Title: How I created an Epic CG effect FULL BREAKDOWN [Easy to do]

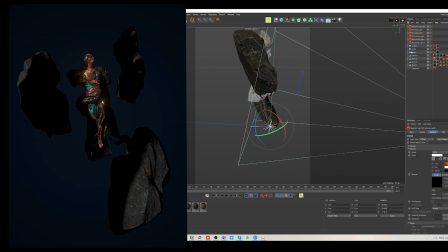7:18 Using one infinite light to give rim light to the objects and another infinite light to just add some shadows I just used two
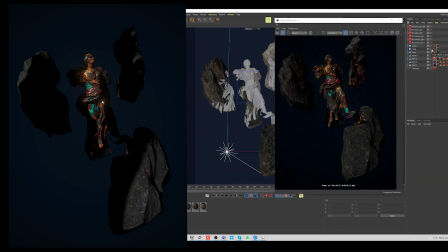7:25 long s-cubes to block the light and I think this just adds a little bit and sort of you know breaks up the light a little bit I think it
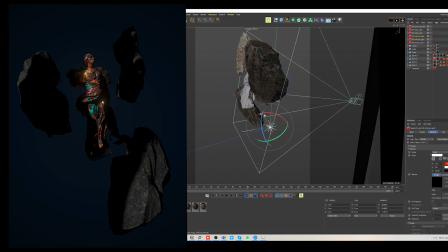7:33 sort of add this some something dynamic in the scene can't quite put a put a word on it the spotlights is used sort of as they sound
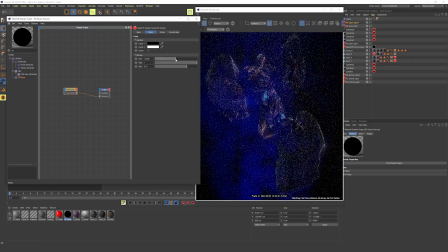7:42 as spots the spotlights are a bit more direct than the area lights and can be focused in on areas better i think the first spotlight here
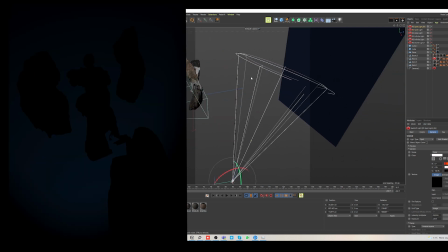7:50 adds a bit of red tint to the rocks and sculpture the other one is actually just for the background plane to give a little bit of that ambient
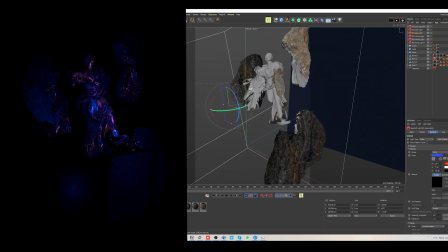7:59 light the area light that i have in here isn't maybe the best placed light in the world but it ended up staying there since i liked it blue tinted added and that's really it for the lights at least for this scene but it's pretty similar in the others i like to always begin with
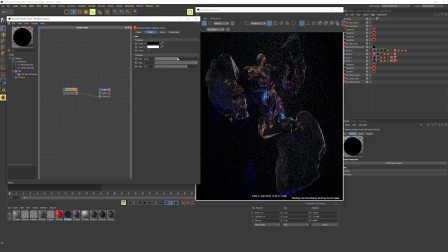8:16 the dome light with an hdr to get you know a quick basic lighting setup and then afterwards add the specific lights in and sometimes
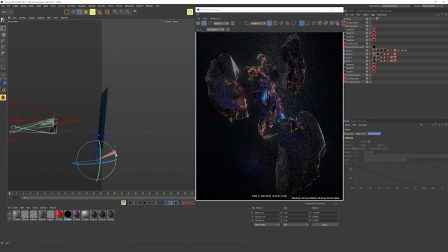8:24 in the end i will end up just removing the dome light completely because then the rest of the lighting setup might be enough usually an hdr is just nice to give your reflection something well to reflect that's really it for this small breakdown. There's not a lot to it but I haven't really created anything like this before so you know I didn't know how to do this when I began the project so maybe you learned a thing or two as well hopefully you did or and if you didn't hopefully there was something entertaining in here. Thanks so much for watching, leave a like and maybe consider subscribing. See you in the next one!